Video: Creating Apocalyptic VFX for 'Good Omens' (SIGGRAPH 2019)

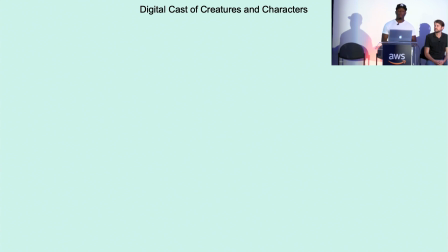8:36 So as you saw, we created a whole variety of digital creatures and monsters for the show.
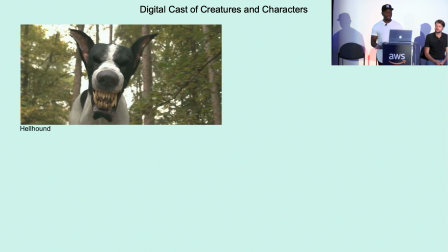8:42 And one of them that featured was the Hellhound. And again, this was, we had to do a full CG head replacement for this.
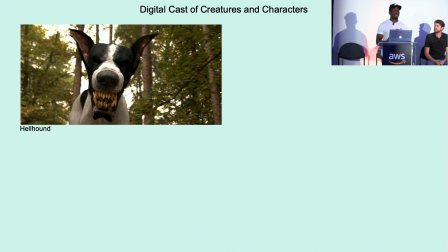8:49 We filmed the practical dog on set. And then the brief was that this needed to be a Hellhound who was Satan's son's like guardian protector, like his own personal pet. So we came up with the concept and we designed these, recreated the face and gouged out the eyes.
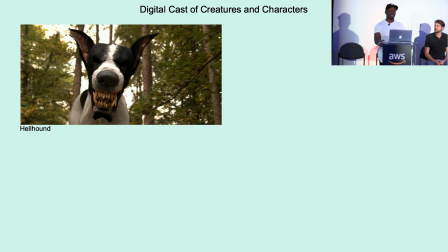9:04 And one of the things we had to maintain was we made sure that we had to pay close attention to how we did the groom direction and make sure that the subsurface was right on the teeth, the ears, and it all matched up tonally wise. Another one was the Usher.
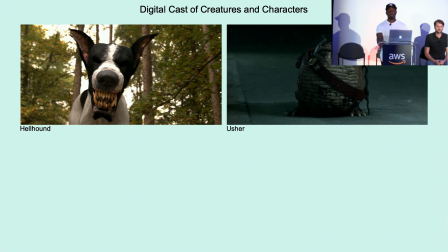9:16 This was one of my personal favorites just because of the actual personality and character he had on the show. And he was only in a small part of the show, but the best part was that we had full creative freedom to do what we want to do.
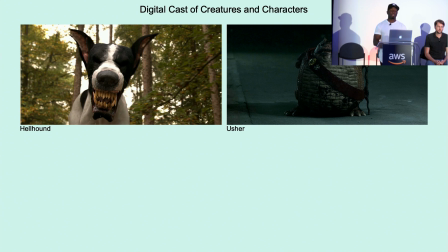9:28 So everything from concept design to Lookdev to even adding the assets, they were like, you have full range, so make something nice. So we showed them this and they were like, yep, that's it, that's what we want. He's going in. Then we had the snake.
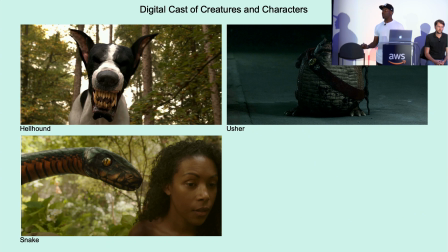9:43 This was David Tennant Crowley. This was his original form in the opening sequence of the show in the Garden of Eden section. And the brief was that this snake needed to be big and menacing in size, relating to an anaconda, but the actual look was more of a black mamba, the red-bellied black mamba, just because it stayed true to Crowley's theme throughout the show,
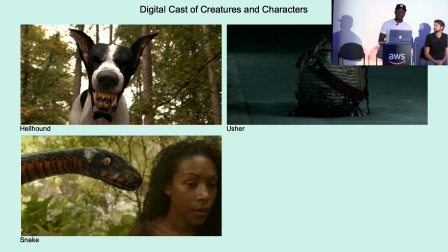10:02 which is like red and black. style design. And then we have Satan himself.
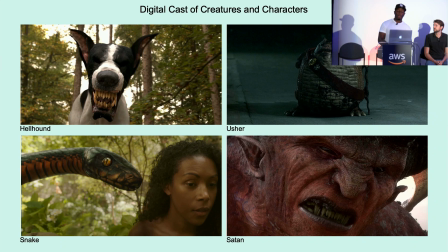10:09 We did go through quite a few design iterations for him, as, again, he was in one of the main big impact sequence of the show, but he was only in one part of the show. So we need to make sure and we focused on creating this menacing look for his design and his
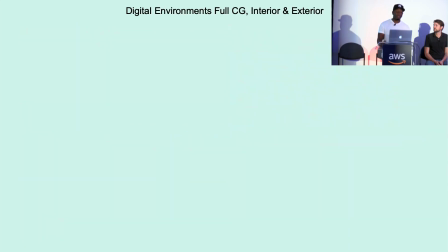10:24 overall look. Then we had our digital environments, which were both full CG, interior and exterior.
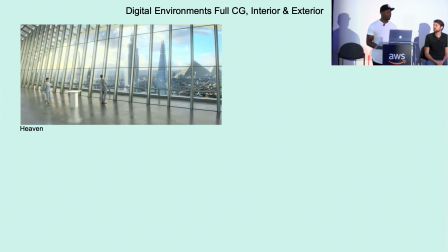10:31 One of them was Heaven. Again, as you saw in the breakdown reel, this was a full CG build, full complete replacement. And one of the things that we had that was in the brief was that their perception of Heaven was we were looking out and seeing everything at once.
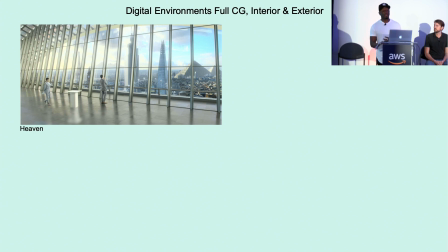10:46 So we had to do a full 360 panorama that incorporated all the different landmarks and historical landmarks throughout the major cities in the world and really encompass that so they could see it all at once. The brief was, it was more of an architectural, clean, minimalistic style, and that's the kind of look that we were going through.
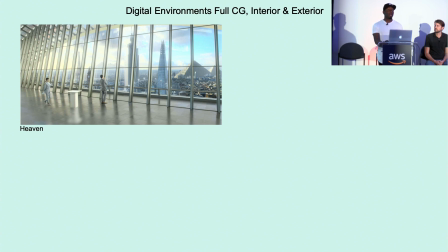11:05 And it was important to know that I think one of the buildings in London called the Sky Garden, I don't know if you've heard of it, if you're up there at the very top, you get a full 360 of London. So we really had to push that design and that aspect of it in our creation.
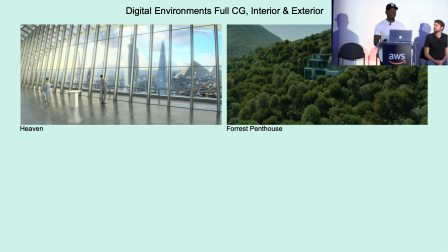11:19 One of them was the Forest Penthouse. This was one of the characters' childhood homes in the TV series. And again, as you saw in the breakdown, this was shot on location in South Africa. And the brief was that, this was the only house, the only building in that entire section. So we had to replace everything from foreground, background, even to the look of the mountain behind it.
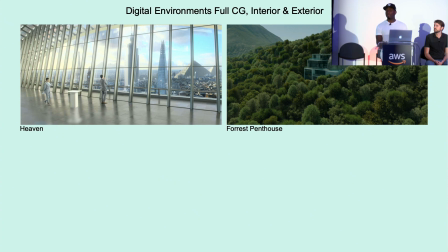11:39 This probably ended up being around about probably over 1,000 trees that was exported in Maya as asses. And then we rendered those. So the scene was pretty light, but even though we had like probably over 1,000 trees at once, it was quite a feat to get through. And they were all hand-placed by our 3D team, just to let you know. So no proceduralness going on there.
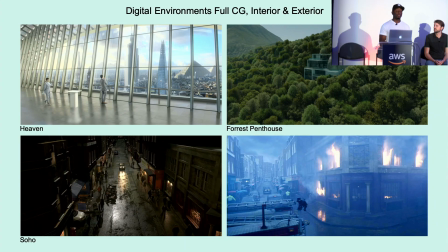11:58 Then we had our Soho Street. Again, this was a practical set that was built and filmed, and loads of green screen cards everywhere. And then we had to go through and recreate everything from CG buildings, lights, street props, signs, even cars as well, and digidouble as well.
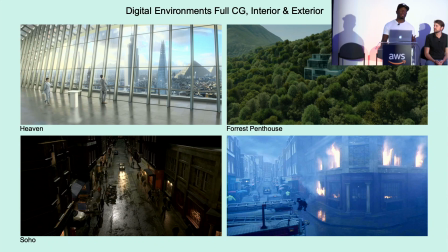12:14 We didn't use any crowd in this for this. They were all animated digidoubles, which was pretty. We had a small animation team at the time, but they were happy to do it, so they were fine. And then we also had to make sure in our Lookdev stage that it worked through a variety of different lighting environments.
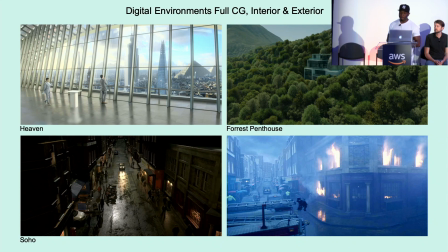12:30 So obviously nighttime, daytime, and overcast. Then we had our digital wing extensions.
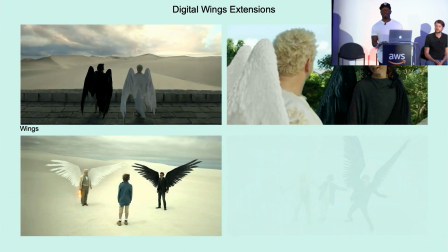12:36 And again, wings and furry creatures is something we have done at Milk before, but never to this scale, where you would have two hero wings.